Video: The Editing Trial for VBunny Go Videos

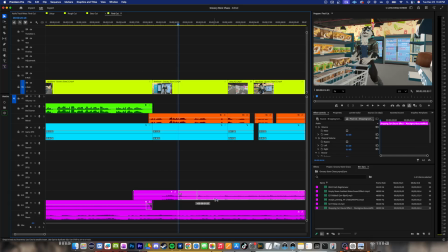So sound effects won't always be needed in every single situation,
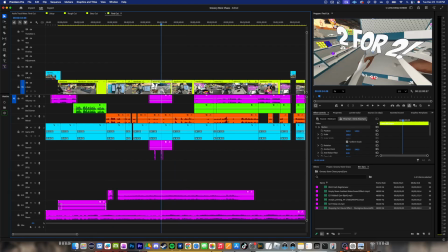especially when our production has in-game sound effects.
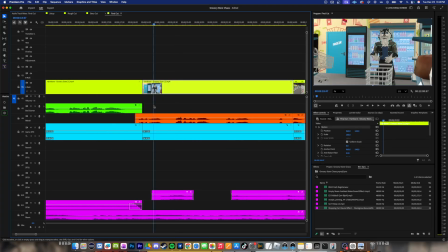However, in really quiet moments like this, where it's like there's not a lot happening, foley is really important.
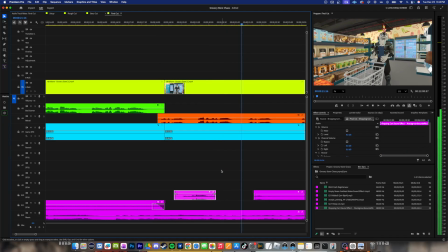Wait, that's actually a good deal. 2 for 2? What?
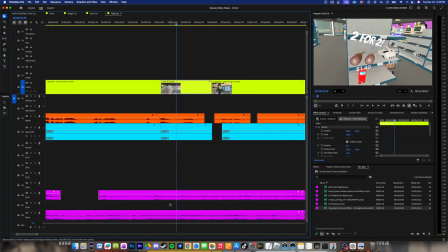Oh. It's for that.
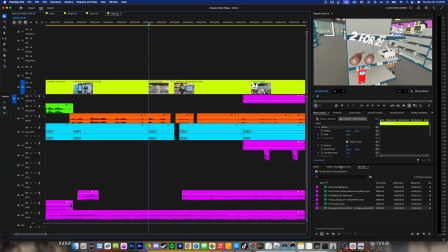And then right here, What? like maybe a bamboo sound for my essential.
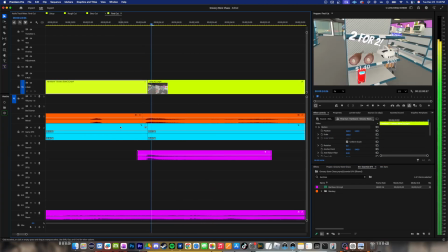What? Oh. Oh, it's for that. Wait a second.
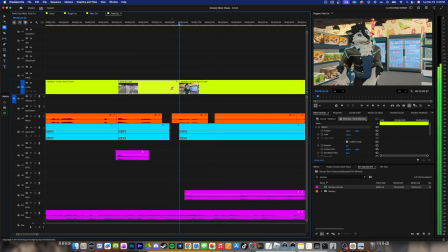Wait a second. Wait a second. Wait a second.
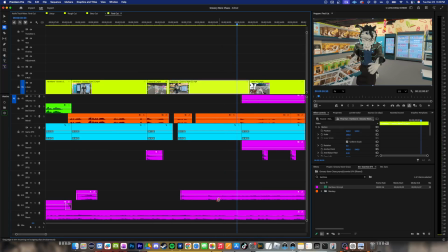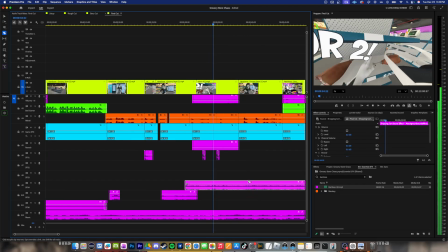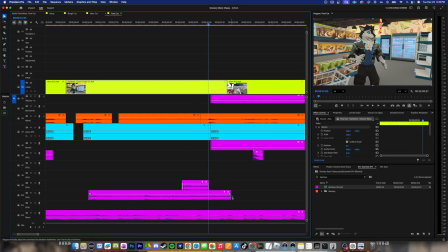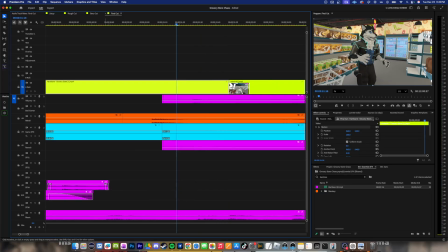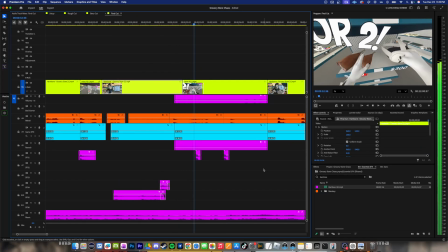Just try some.
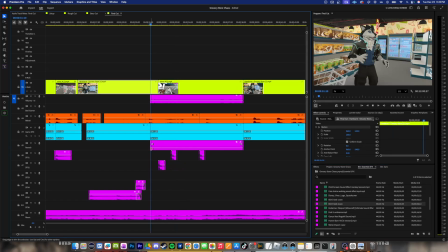Let's do another grab. Just try something here.
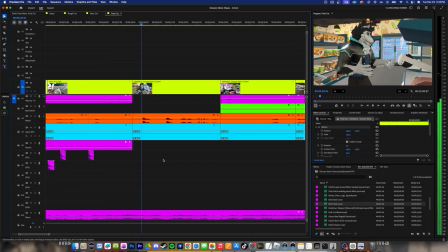Awesome.
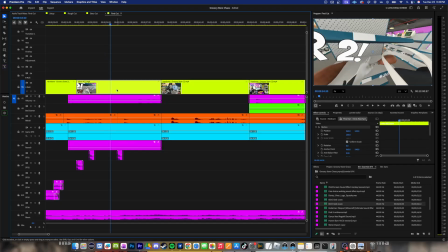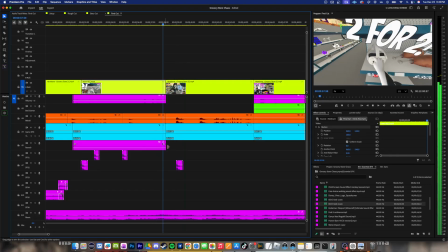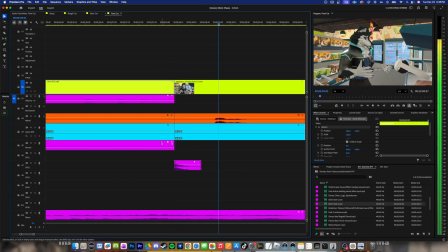Awesome.
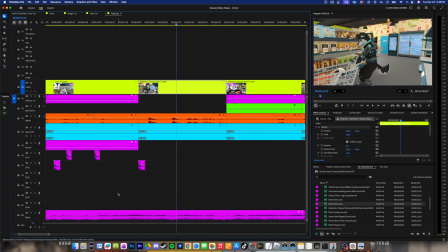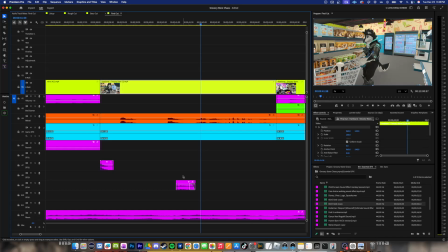What a deal.
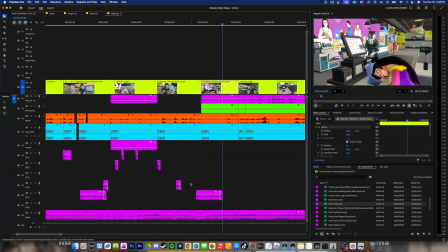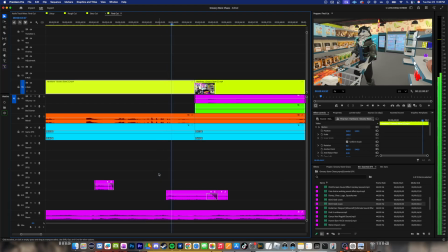Deal.
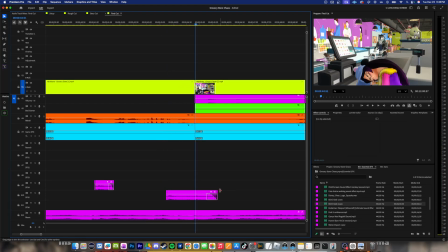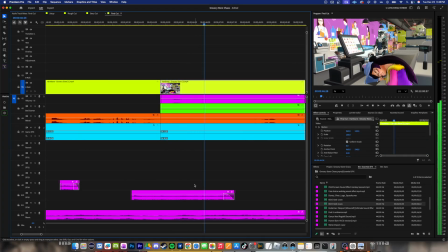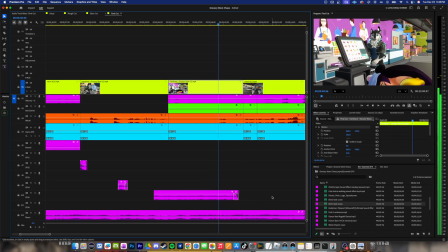VB?
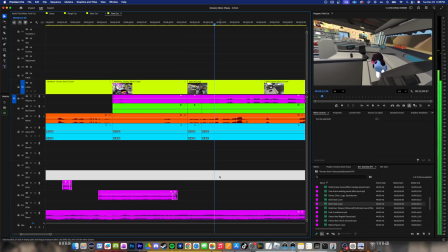VB, wake up. It's time to wake up. VB, VB, VB!
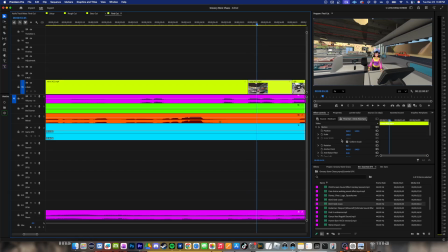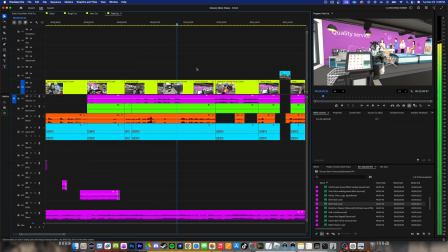Hi. Where am I? I'm working. You are working. Working.
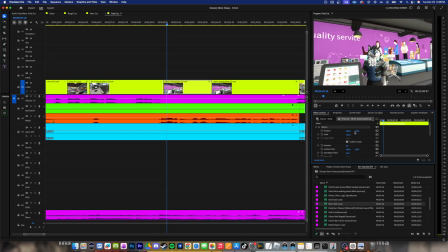You are.
So Final Cut would be doing things like this too,
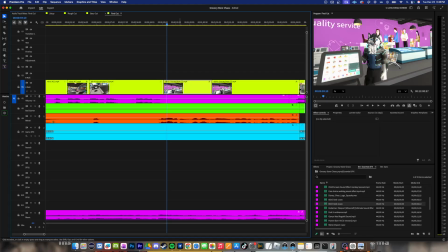giving better composition for shots instead of leaving so much headroom.
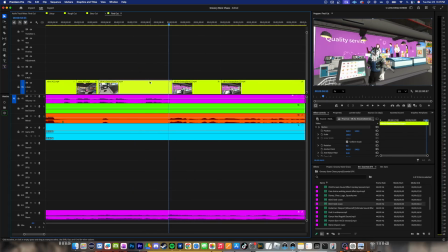You are working. Where am I? I'm working. You are.